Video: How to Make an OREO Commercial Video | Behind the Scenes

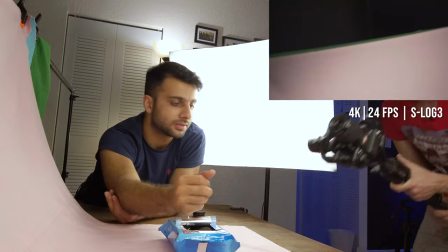168s
one two three there you go perfect but our next shot is where things really get cool so I actually try to put the camera up down to just
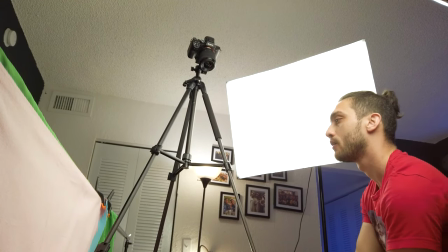185s
flip the cookie actually and then try to nail the focus but the problem in this is it's really hard to actually flip the cookie in a way that is in the center of the frame it was just it it was so hard so the way i did this i literally recorded the cookie
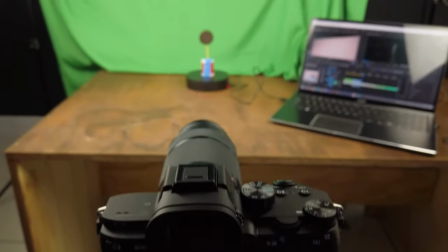202s
i just put it on my lazy susan and while it was spinning itself i recorded using my green screen and then in the post-production
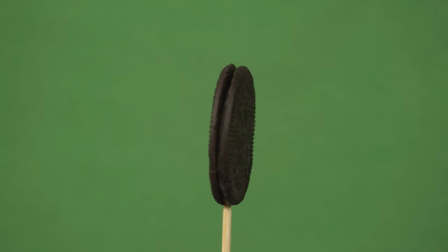211s
i literally just ultra chroma keyed the green screen and then I
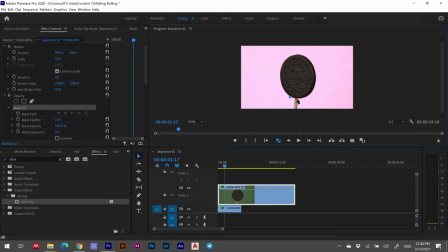217s
used the Gaussian blur and also some scale key in order to mimic the feeling of this cookie is actually flipping and is moving from far away towards the camera and then it's just flipping back but the importance of sound effects is
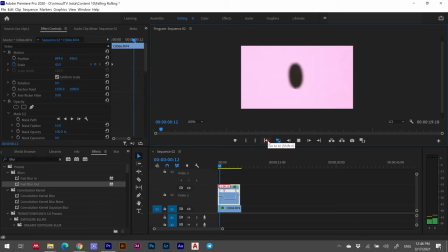234s
really high in here because that also helps to sell the shot in this video and
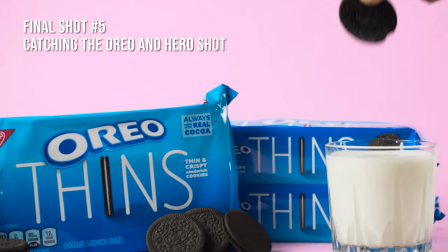243s
our last shot which also includes our hero shot is where now that we flipped the cookie up it's gonna come back so my friend was just gonna throw it with the other hand grab it with this hand and then literally just dip it in the milk and then we have like a hero shot of the actual product and then it's just going to be over all right so we are taking the hero shot
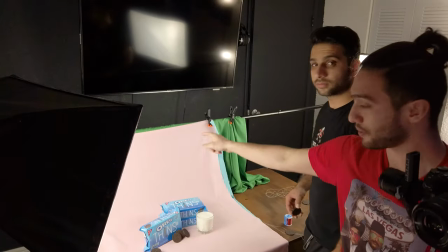269s
kian is just going to be dropping a piece of oreo from
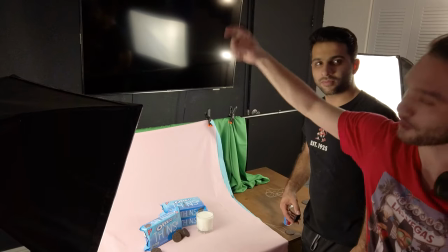273s
his other hand on his other hand and then just dip
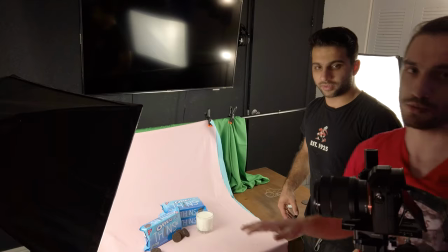278s
the oreo in the milk and then i'm just going to take the hero shot as i'm just just going away from the scene okay so hopefully it's going to be good
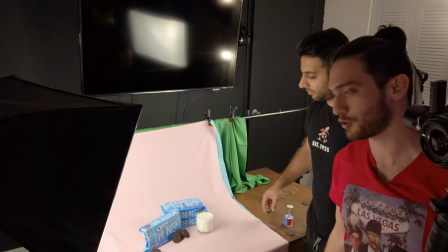287s
i'm going to be using the Ronin-S to get a super smooth shot because I'm recording at 24.
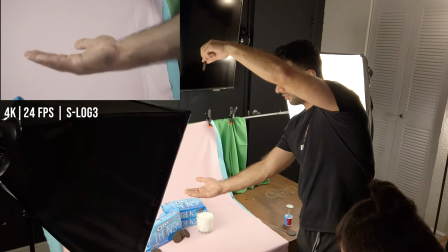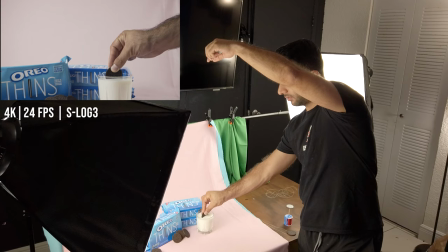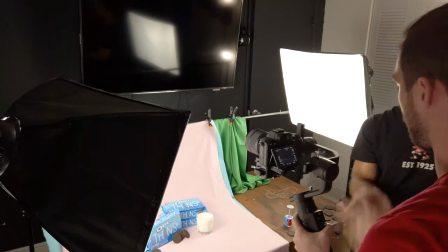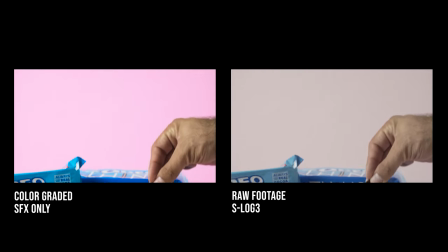Alright guys, I hope you enjoyed this behind the scenes and tutorial on how I made this commercial video for Oryu Athene products. Let me know below in the comments if you had any issues or problems or questions about this video or if you have any suggestions for what type of videos I should make just let me know below in the comments if this was your first time watching my video thank you for a second run till the end of the video make sure to subscribe turn on the bell notification make sure to like the video because it really means a lot to me the YouTube algorithm just loves it and it's just gonna show it to more people which is just gonna make me super happy and help the channel to grow super faster again Thank you for watching until the next video